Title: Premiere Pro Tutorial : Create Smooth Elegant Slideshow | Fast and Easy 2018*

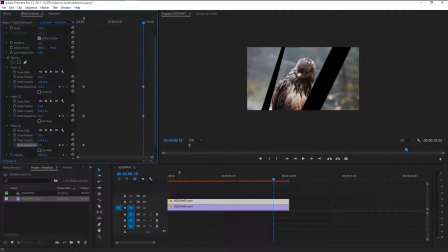257s
And increase the mask 2, until it joins with mask 1. And finally increase the mask 3.
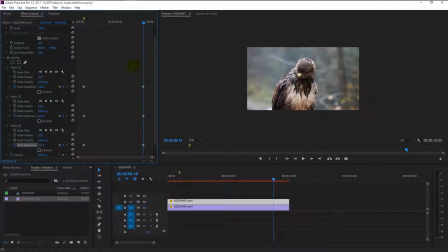274s
That looks good. Now we joined all the mask shapes. Highlight all the keyframes and right-click on it, then select Ease In.
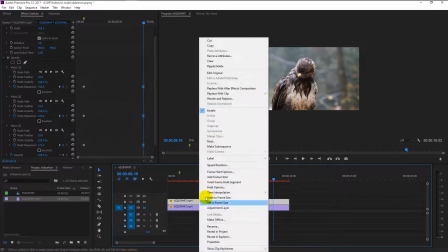283s
Right-click our top video track and select Nest. We will name it as Mask.
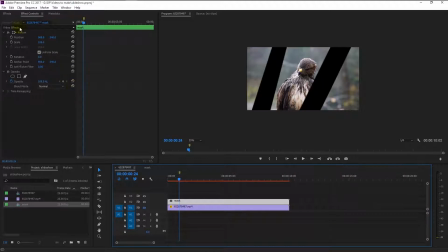292s
Now go to the Effects panel and type Drop Shadow in the search bar. Drag the drop shadow to our top video track like this. If I unhide the below track, you will be able to see that our drop shadow applied and looks good.
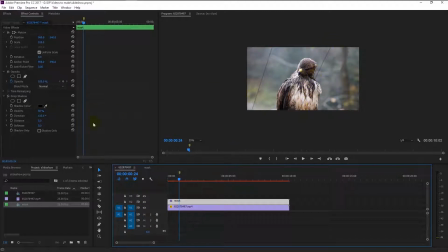311s
Increase the distance and direction of the drop shadow until you satisfy. Increase the softness.
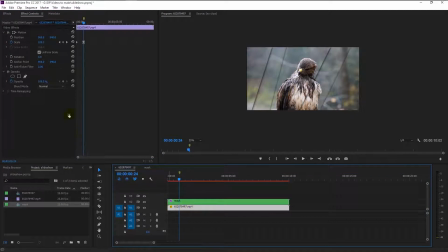327s
That looks really great. Select our below track. In the effect panel, type in Gaussian blur. Drag the Gaussian blur to our below video track. Increase the blurriness to 12. It will give a little dynamic difference to our effect.
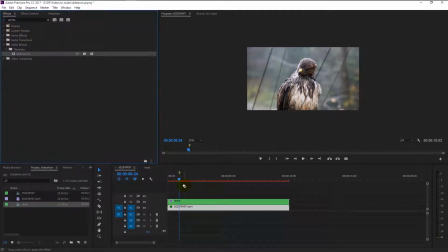347s
Again, type in curves in the effects panel and drag the curves effect to our below video track. Increase the brightness by tweaking the master color like this. That looks great.
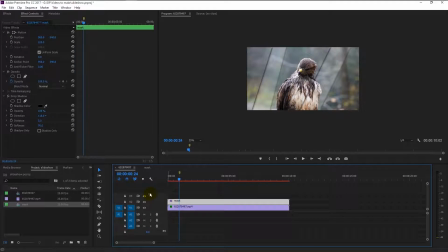365s
Now select our mask group. And we will add the same curve effect to our mask track. Drag the curve effect to our video track.
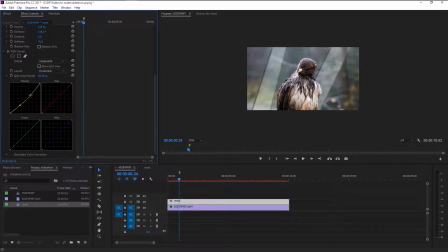380s
We will increase some shadow and midtones on our master color. Give a little red tint to make it a little vibrant.
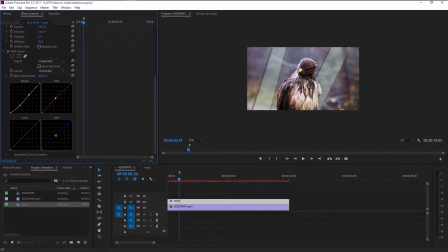393s
And finally, drag the midtones of the blue to make it look great. Change the video preview size to fit.
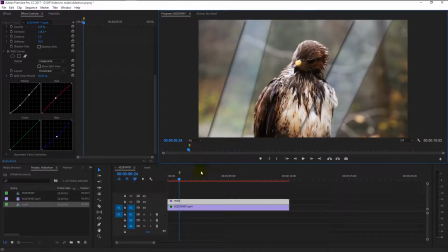400s
Now our video looks really vibrant and colorful, and it differs from the background. Make sure you selected our mask track and the time indicator is at 1 second. In the effects and control panel, keyframe the size at 1 second.
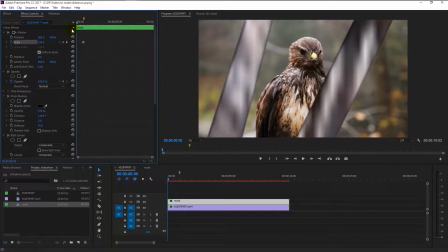416s
Drag the time indicator to the beginning. And change the size to 1600.
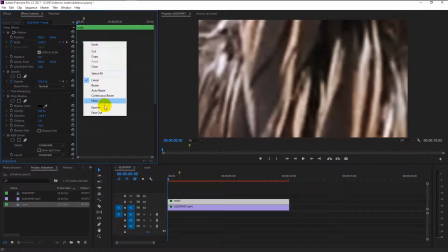425s
Right click on the keyframe and select ease in. We finally finished creating our slideshow.
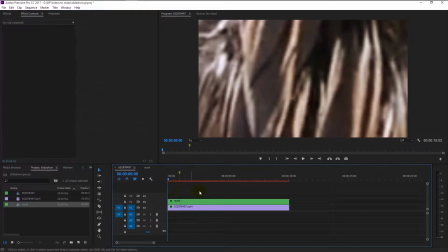432s
Let's play it and see.
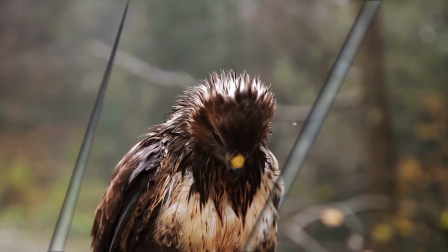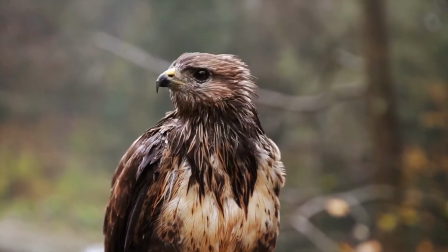445s
That looks super awesome.
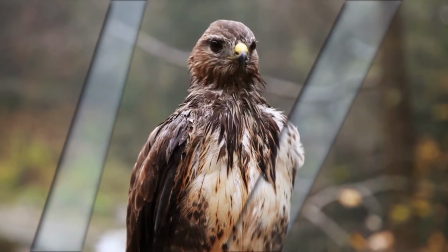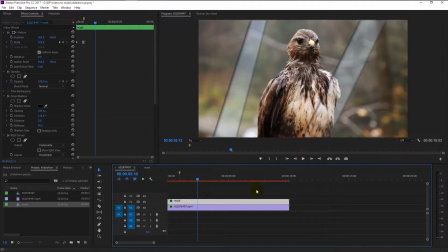455s
Our slideshow looks super good. I hope you enjoy this tutorial. If you have any doubt, feel free to comment in the comment section.
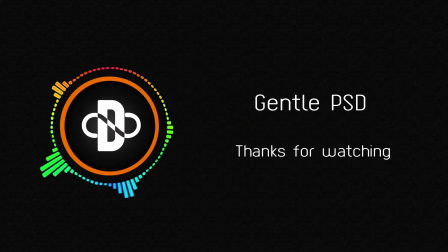463s
I will reply to it as soon as I can. If you want more amazing tutorials like this, hit the like and subscribe button.
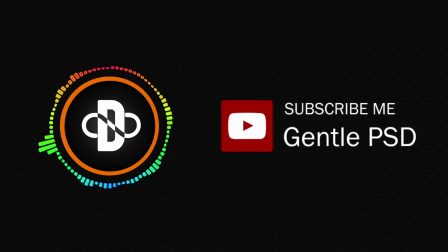471s
Until our next tutorial, stay happy. Thank you.